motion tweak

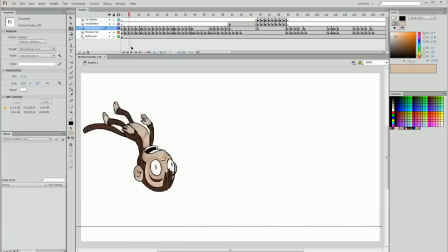[0:10]
entire character's animation segment in the frame by frame section when he bounces into frame and shakes his head,
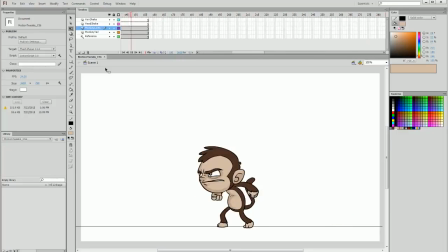[0:18]
coming to attention, and kicks up and lands, we're now ready to tweak the animation.
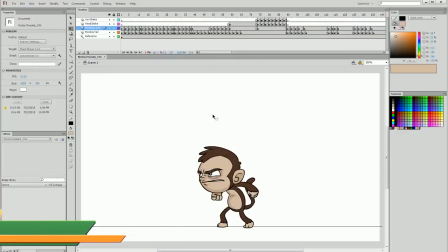[0:23]
Now, when I talk about motion tweaks and polishing the final animation,
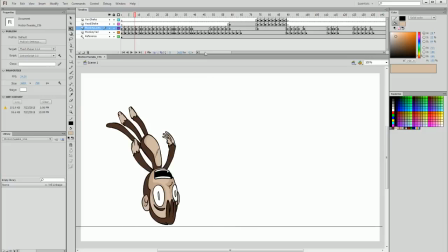[0:28]
I'm talking about smoothing out between the doubles of the frames. I'm talking about adding some follow through and some bounce back to the collisions,
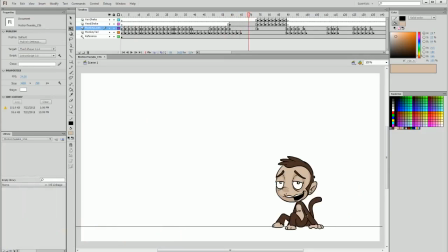[0:37]
and I'm talking about adding subtle motion to the sections we have pre-divided ready to add some motions to. For example, here when we have the head and body separate, to add a sway to this character.
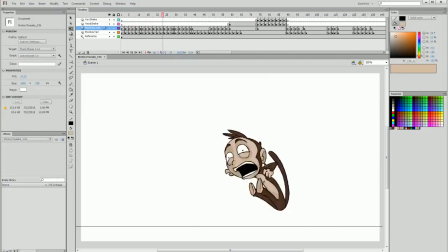[0:49]
So I'm going to go through from the very beginning, and the first example of how I create motion tweaks
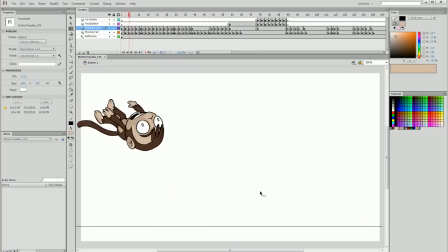[0:55]
to refine and smooth out the motion would be in this sort of area where we have this downwards motion of the character going down. These are on doubles, and that's where every second frame is a new keyframe. But because we're playing at 24 frames per second, that means for a large duration of that segment,
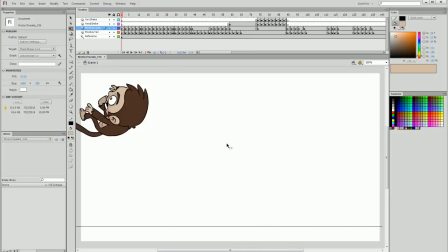[1:15]
it's actually playing more at around 12 frames per second.
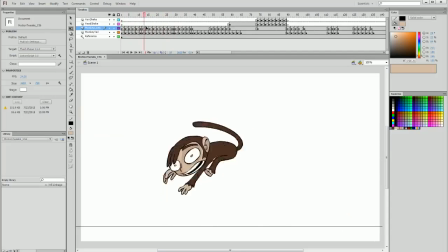[1:18]
Because on 20 frames per second, with only every second frame being used, we're cutting that in half.
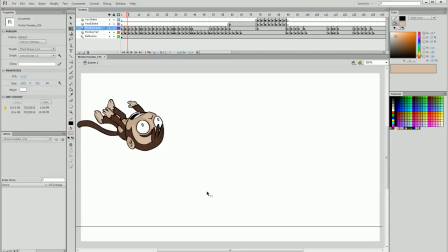[1:24]
So what we can actually do, without creating a brand new in-between for every single pose, we can sort of trick the viewer into thinking that there is a very smooth frame-by-frame
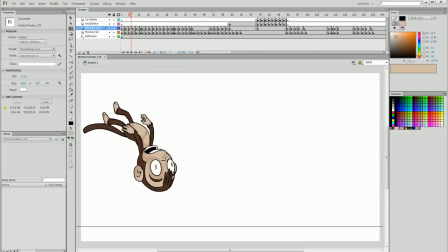[1:38]
animation on every single frame. And we can do this by duplicating some of the keyframes and just moving them.
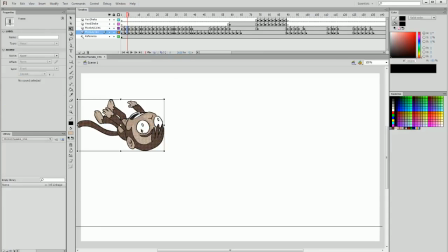[1:44]
So for example, selecting this layer with the monkey and the tail, I'm going to duplicate the keyframe and select my onion skin and only show the frame immediately before and after. And then I can tweak the monkey and drag him to be positioned exactly between these two frames.
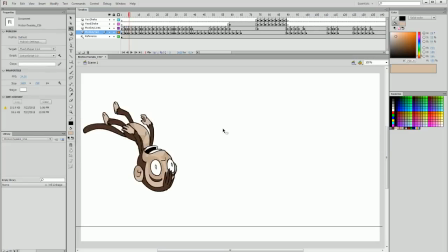[2:01]
And then as I rock back and forward, we've actually smoothed out that motion quite a bit. I can do the same then with the next frame, adding a new keyframe and dragging the monkey, but as you can see, he's stretching quite a bit in the next frame, so I can actually start to do that with the monkey in this frame as well.
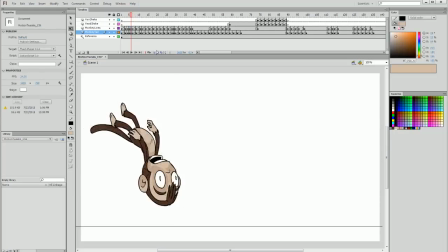[2:18]
So we're sort of also aiding the exaggeration in the motion. So we can rock back and forward to make sure that the motion feels right.
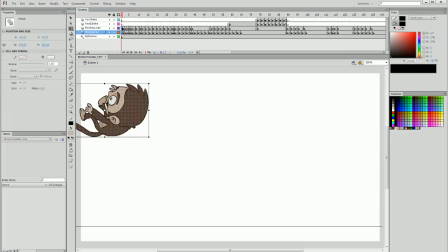[2:27]
And I'm going to create a duplicate of this first keyframe of the monkey coming in on the screen and just kind of throw
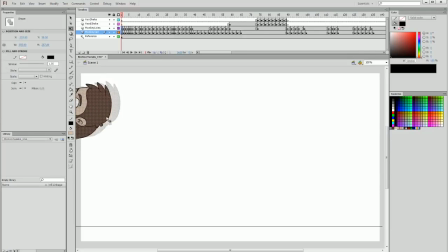[2:33]
him off the screen a little bit more so that he really is sort of appearing out of nowhere.
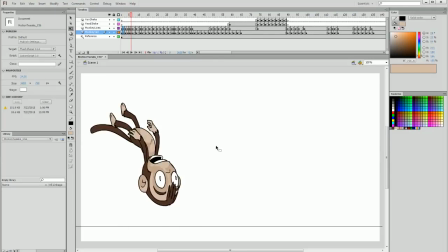[2:39]
And now we play through the animation, and every time we come to a double,
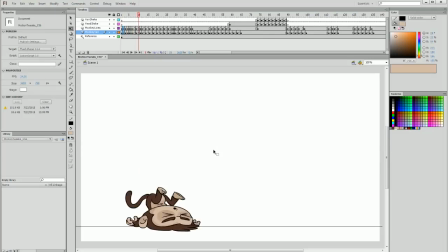[2:43]
we can see if it's something that we can use to extend our animation with.
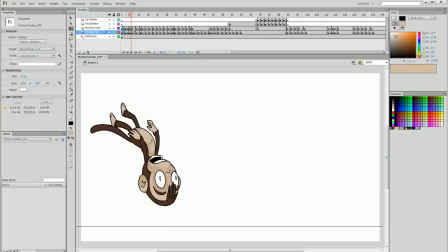[2:49]
Now in this section, it's a little trickier to do because we have an immediate before and immediate after he hits the ground. So what we can do is in the immediate before, drag it back a little bit, add a duplicate keyframe,
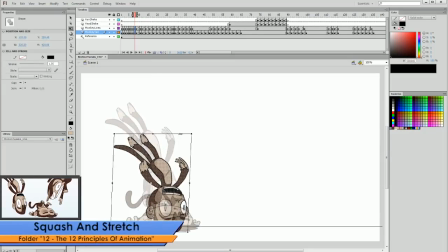[3:02]
and bring it down even more, but this time begin the squash. So I'm actually going to start to squash this stretched animation,
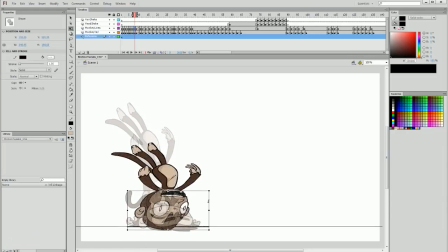[3:10]
and it's going to look very odd to us because we know what we're looking at, but that's okay because really we're just trying to trick the viewer.
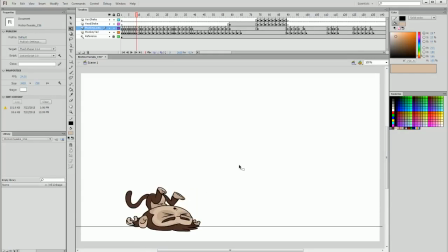[3:19]
So if I remove my onion skin, you can see that it's sort of a halfway point between them.
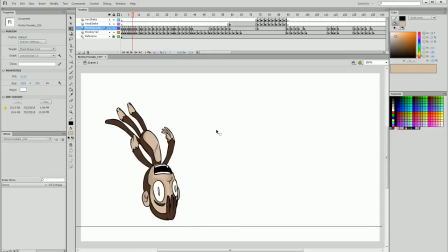[3:25]
It's not perfect, but it doesn't have to be. One thing I do want to change though is the tail, because it's a bit flat and he's starting to hit the ground, so it should start to curve.
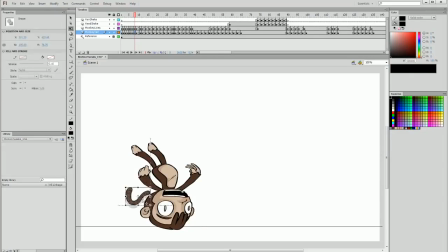[3:34]
So I'm going to copy the tail from the impact and paste it on the layer of the monkey starting to hit the ground and just drag it and skew it up.
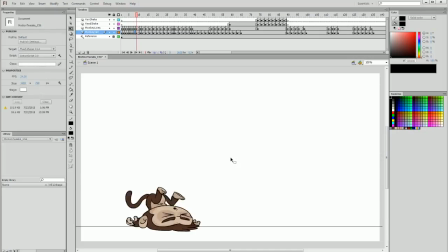[3:42]
So then when we rock down between them, we can see the tail starting to respond to that motion. Again, creating a duplicate keyframe after this bounce, where I stretch the body out a little bit and skew it to angle his butt in the other direction, so that when I rock between them,
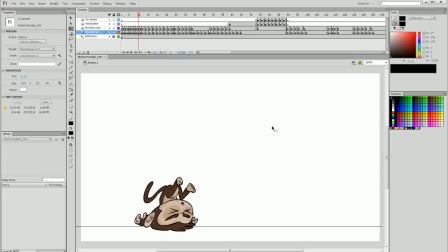[4:00]
we can see his body bouncing off in that direction. And it's quite funny how it's such an easy process, but we're really adding a lot of smoothing to this animation.
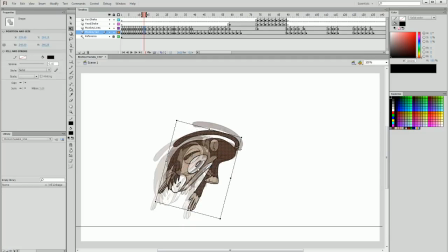[4:11]
Same thing, duplicate keyframe. This time I'm using my smear again.